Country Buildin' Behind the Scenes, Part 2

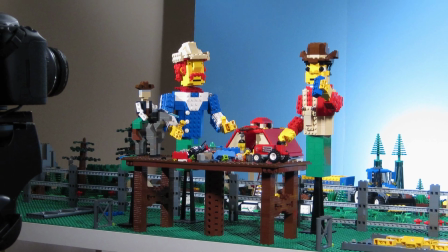One of the added challenges of making a LEGO music video about building is that not only do you have to build all of the sets and characters,
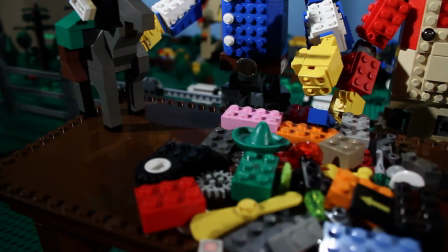but you also need to build the things that the characters are building in the video.
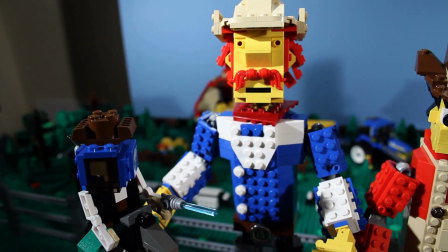And you need to build these things in various phases so that you know, from shot to shot, how much of a certain creation your character has built.
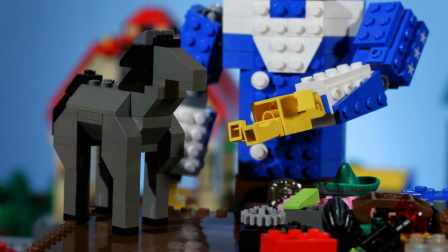In this video, the main creation starts out as just a horse, which, I should point out, is an old gray mare.
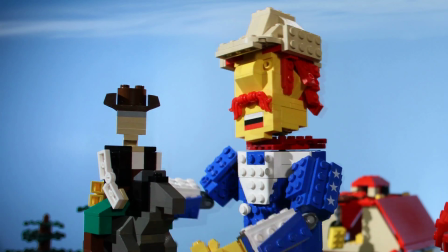Later, the horse has a rider attached to it, a cowboy.
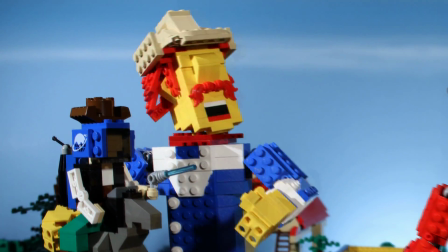By the end of the video, the normal cowboy is rebuilt into a space cowboy through the addition of a few parts.
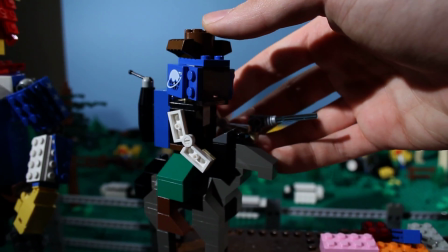Since the space cowboy MOC was pretty heavily featured in the video, we made it from scratch.
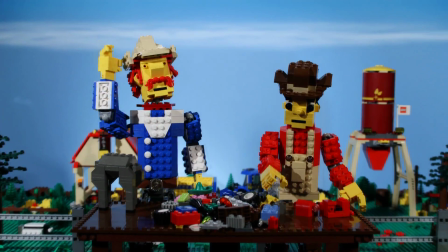On the other hand, the farm boy is just putting together a small tractor, which he finishes up by the end of the video.
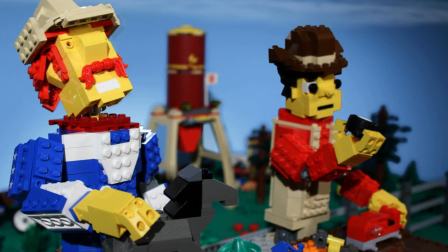Since his building happens mostly in the background, we had no problem just using an existing tractor set for his MOC.
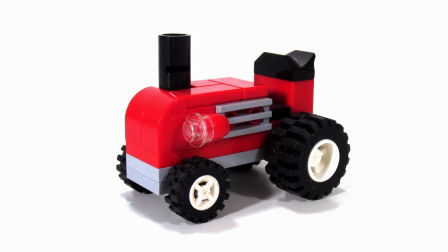We modified it slightly to account for parts that we didn't have.
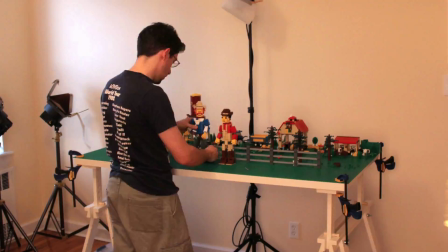We decided to make the background scene a forced perspective, and what this means is that we put very small models all the way in the
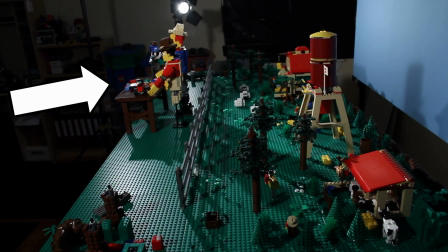back, mid-sized models in the middle, and really large models, the characters, all the way in the front.
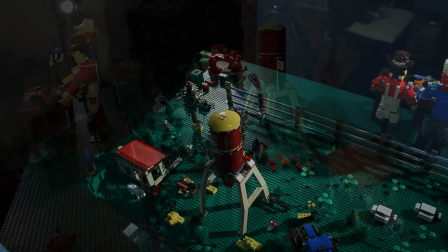We did this for a number of reasons. First, so that we could fit the entire scene on one 3x5 table.
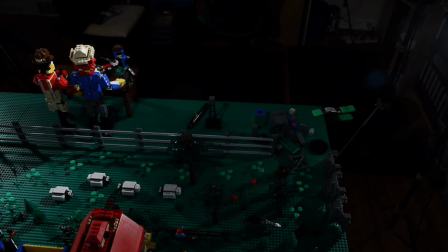We also wanted to be able to use the actual LEGO farm set, so we took that and put it along with some smaller trees all the way in the back.
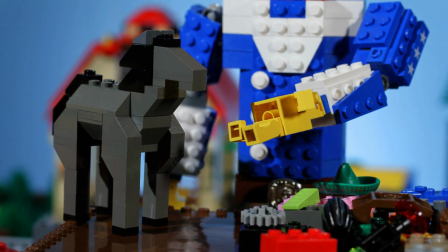We tried to keep this blurry in the background of the animation so it looked like it was far away.
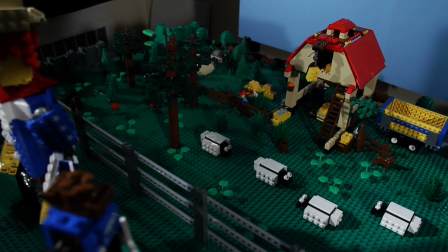In between the farm and the main characters, we put some of the sheep from the Wild Wool game, along with some larger trees to continue the illusion of depth.
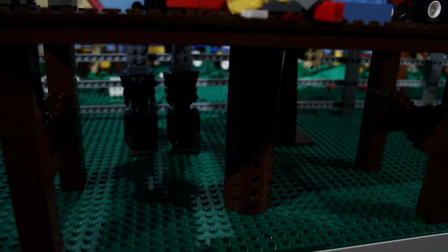Finally, to separate the characters from this forced perspective background, we made a fence using some old train tracks which were connected with brick-built posts.
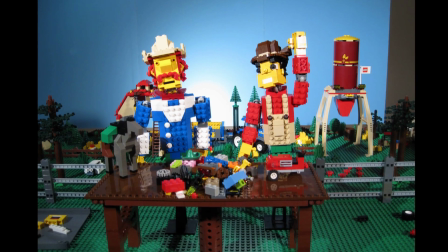The first thing we did, once we had everything built, was to start figuring out what shots we would need to tell the story.
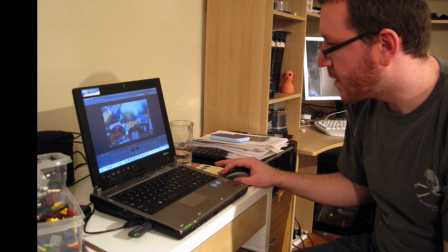We took still images of the characters and cut them together into a story reel, or animatic, that was properly timed out to the music.
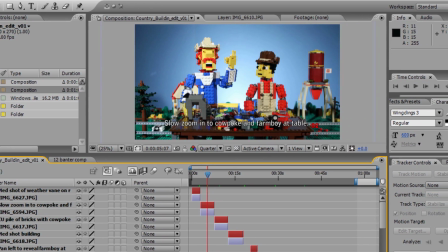That came out looking something like this.
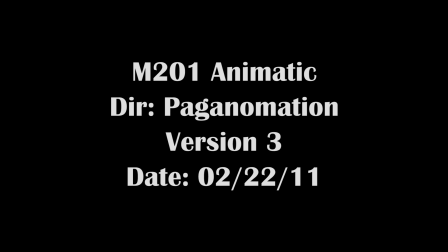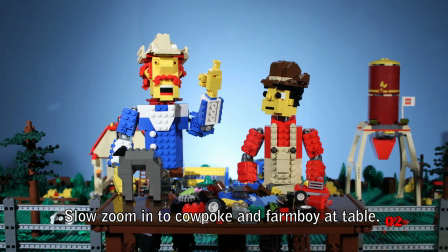I love building, something I'll always do.
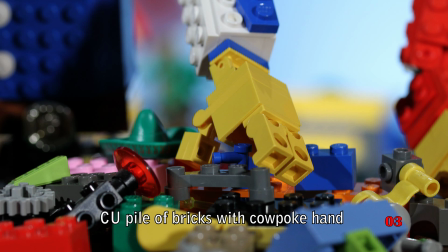Picking through the pile of bricks now, looking for the 4x2.
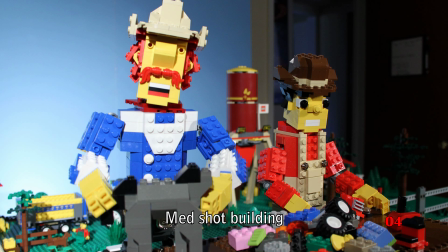Cause when I'm building, I feel like freedom, so free.
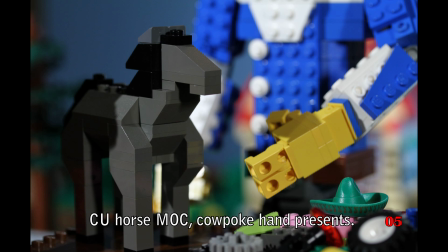So free. Check out my cool creation, I made it just by me.
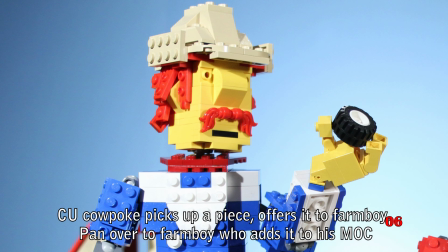A nice job. Yeah, I'm building just for practice, and I'm building just for fun.
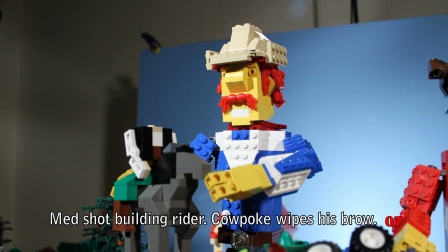So fun. Building on top of my building, my work is never done.
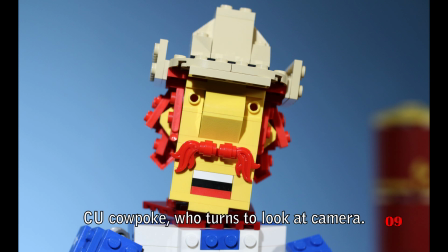Yeah, I know I said the word building, and I'll say it every time.
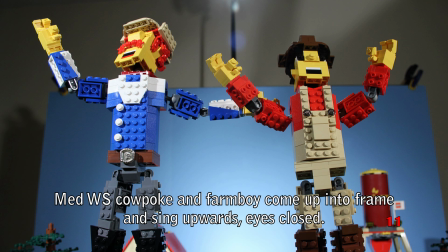Building on top of my building, and that's how I'm gonna end this rhyme.
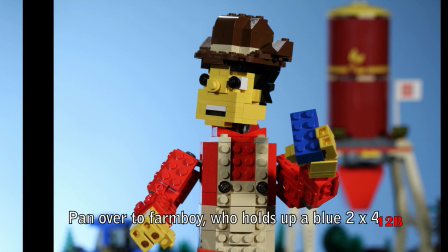Hey friend, can you give me a hand over here? You bet. What are you looking for? 2x4?
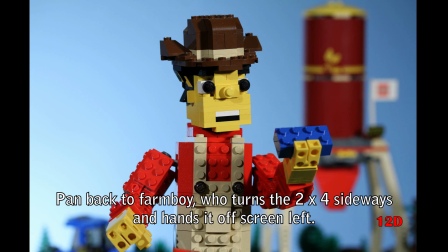No, a 4x2 in blue. Well, here you go. Thanks, buddy. You got it, brother.
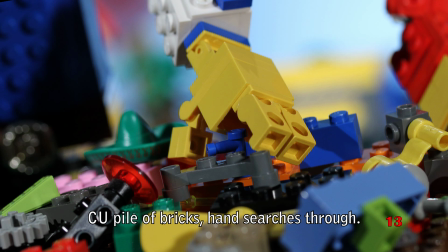All right. Picking through the pile of bricks now, and looking for a 4x2.
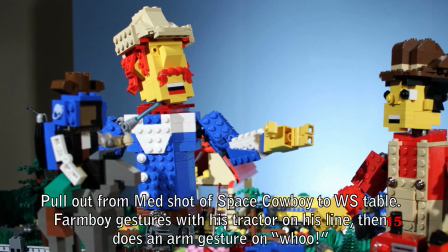Hey, thanks again for your help, man. Anytime, brother. I'm gonna ride my tractor. Woo!
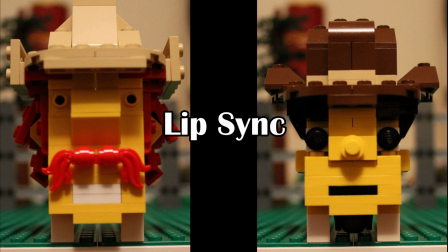The next thing we did was to animate all of the mouth movements for both characters.
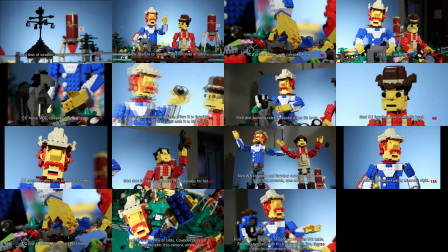Since the animatic gave us a breakdown of every shot for the entire video, we knew which shots needed lip sync and which shots didn't.
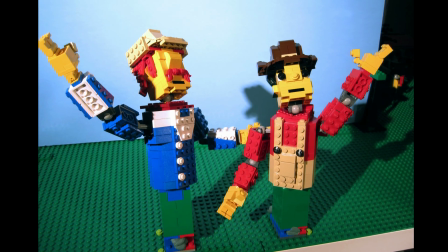Finally, we wanted to have an idea of how the characters would move and act along to the music.
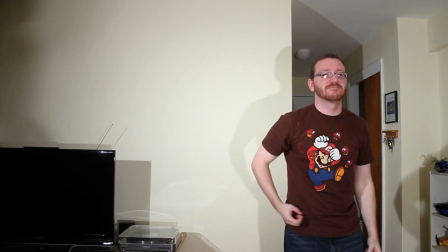Jeff and I set up a camera and acted out each part of the video ourselves.
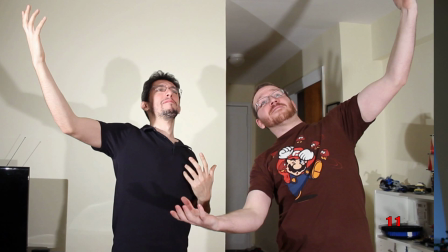We took those clips and cut them into the animatic, added the lip sync reference on top, and had a pretty good reference video for the whole piece. Here's what that looked like.
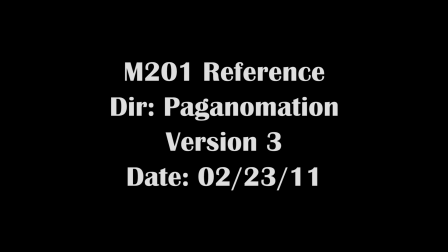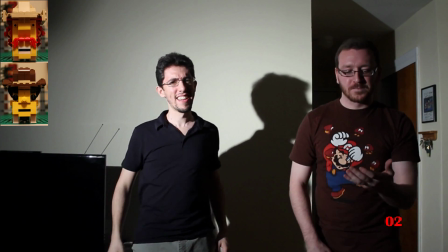I love building, something I'll always do.
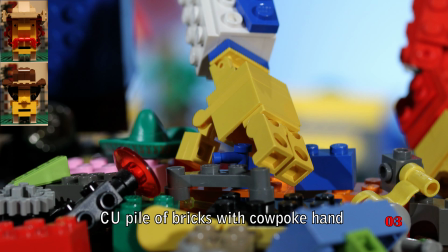Picking through the pile of bricks now, looking for the 4x2.